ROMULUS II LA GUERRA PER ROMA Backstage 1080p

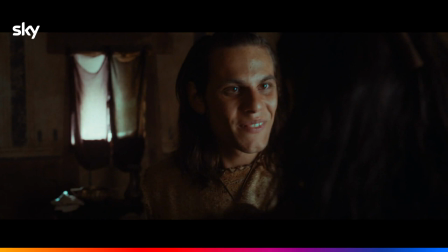252s Non vi lasceremo soli in guerra. Sapevo che ci saresti riuscito.
I costumi di questa seconda stagione sono stati curati da Valentina Taviani.
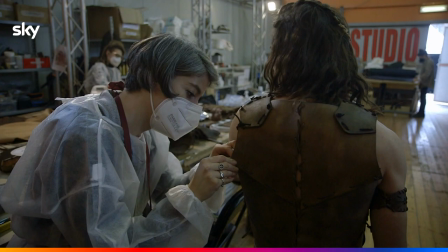262s
Il lavoro fatto insieme a Valentina ha caratterizzato molto la costruzione dei due mondi che in questa seconda stagione si confronteranno e si scontreranno anche molto violentemente: il mondo romano e il mondo sabino. La cosa fondamentale che Matteo mi ha chiesto è: in battaglia i due popoli si devono differenziare.
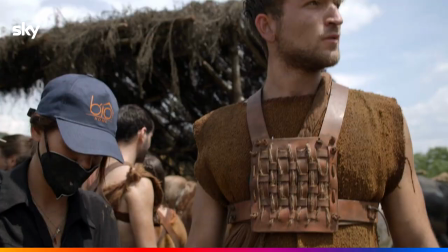283s
Allora abbiamo i sabini nero, metallo, e Tito oro e chiaro. Mentre i romani vanno da tutte le tonalità dei rossi, dei gialli e dei marroni, ma soprattutto non hanno metallo addosso, si usa la pelle.
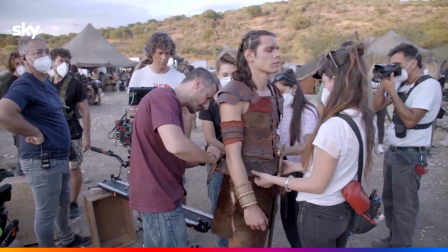296s
Però Ho voluto, soprattutto per Wiros e Yemos, fare delle corazze che andassero già verso Roma. E quindi un po' la radice della corazza poi del centurione romano.
Ubes maxum amuin che caidesse.
Quando si incontrano Tito con i due re si vede la differenza.
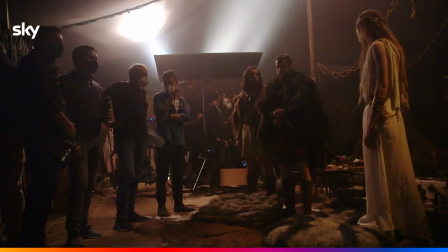316s
Arrivano loro un po' grevi, con le loro pelliccione, tutti coperti e bardati, e Tito ha un vestitino bianco con la spalla di fuori,
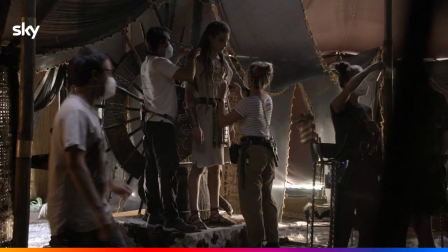323s
leggero, sembra un po' un Apollo greco etereo, è completamente diverso da loro. E con lui mi sono molto divertita. Ho potuto usare dei tessuti più leggeri e ho potuto usare tanto oro. E soprattutto ci siamo veramente reinventati con la pelle sempre.
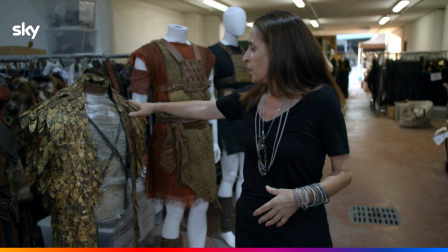339s
Un mantello, questo mantello qua, un mantello di pelle che poi è stato ricoperto d'oro.
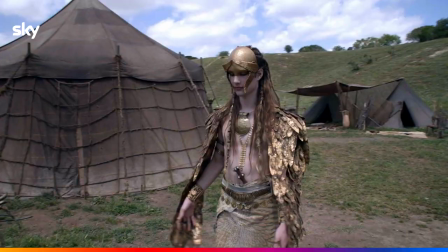345s
E lui mi ha chiesto di mettere su questo un anellino in maniera da poterci giocare.
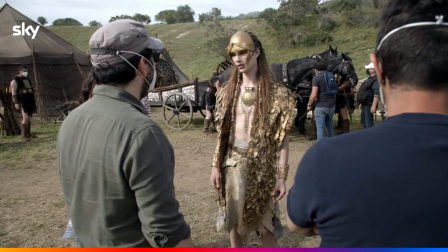355s
Il personaggio di Titos l'abbiamo lasciato molto candido. Cela un carattere, una personalità molto complessa.
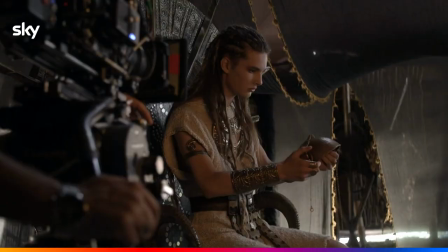364s
E uno degli aspetti caratteristici dell'attore è questa bellezza diafana e molto regolare.
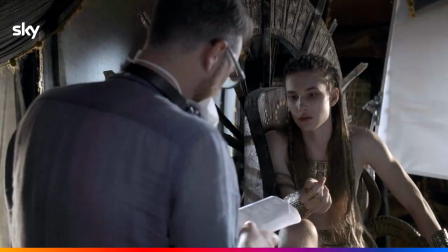371s
Abbiamo voluto lasciare un incarnato completamente chiaro, che nella storia invece cambierà a seconda della sua crescita interiore.
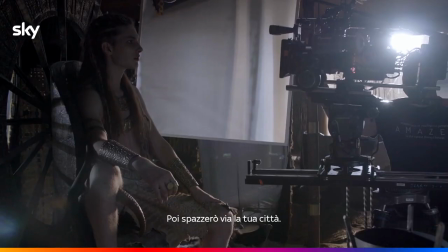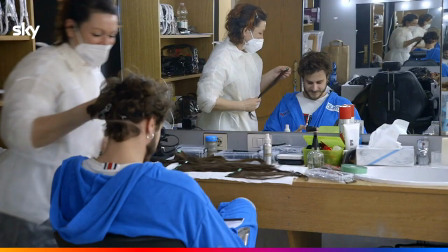È stato molto divertente creare dei look che non si riferissero a delle epoche storiche ben definite, perché non ne abbiamo immagini. Era un'epoca dove non esisteva nulla, dove loro facevano tutto da soli,
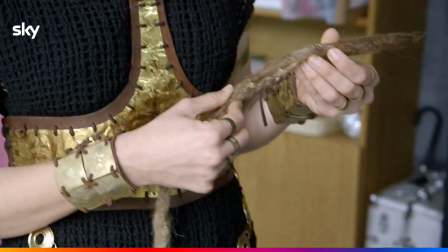400s
quindi ho immaginato che facessero crescere i capelli e lavorassero con i dreadlocks, lavorassero con le trecce, intrecci. Abbiamo tirato fuori dei personaggi diversi dall'anno scorso. Quello che si cerca di fare, anche perché siamo una squadra rodata, è di rendere il lavoro organico,
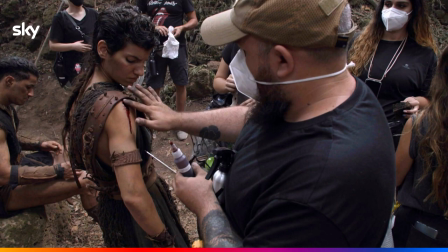421s
nel senso che il nostro lavoro implementa il lavoro artistico degli altri reparti, per cui capelli, trucco,
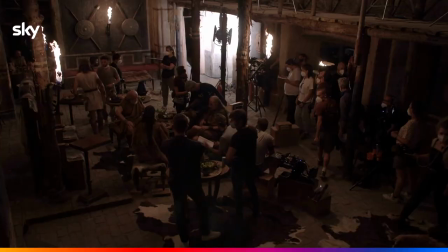427s
ma anche costumi, a volte anche scenografia. È come se ci fosse una linea di continuità, diciamo,
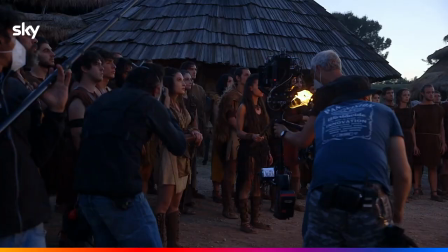432s
questa è l'attenzione forse principale che noi poniamo per cercare di rendere poi credibile il personaggio e contestualizzarlo nell'ambiente in cui vive e si muove.
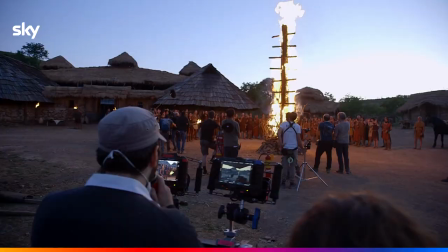440s E passiamo le mani tutti, aspetta, fa chilo, sta lì, sta lì. Proprio push, io mi poso le mani.
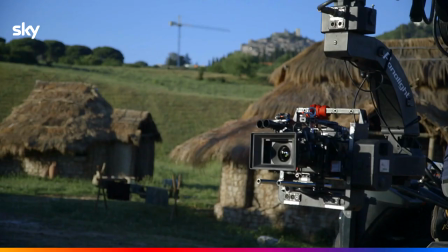446s Bella.
Io mi chiamo Lorenzo Vecchi, sono il responsabile delle operazioni di Zen 2030. Zen 2030 cosa fa? Accompagna le produzioni, non solo del cinema ma anche della TV ed altro,
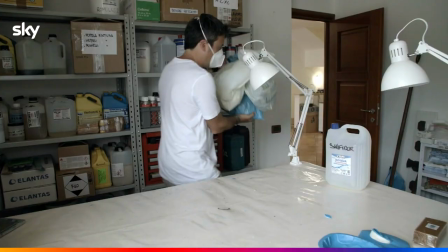465s
nell'ecopianificazione delle stesse e nella mitigazione delle emissioni relative a tutte le categorie,
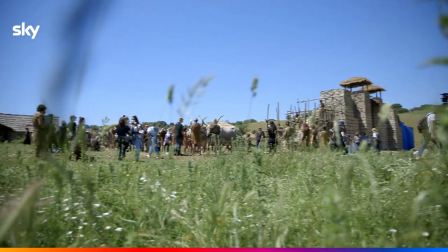472s
a tutti i processi relativi alle produzioni. Per realizzare una produzione a minore impatto emissivo e ambientale bisogna andare ad agire su quelle che sono le principali categorie
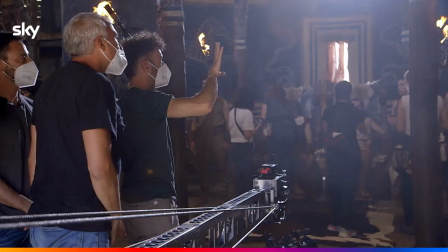487s
responsabili dunque del maggior numero di emissioni. Queste sono sicuramente la mobilità, l'energia, la ristorazione,
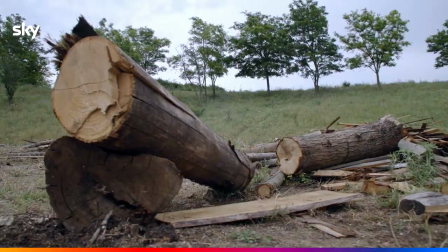494s
la scelta degli alloggi e l'affitto degli spazi, i materiali, lo smaltimento dei rifiuti.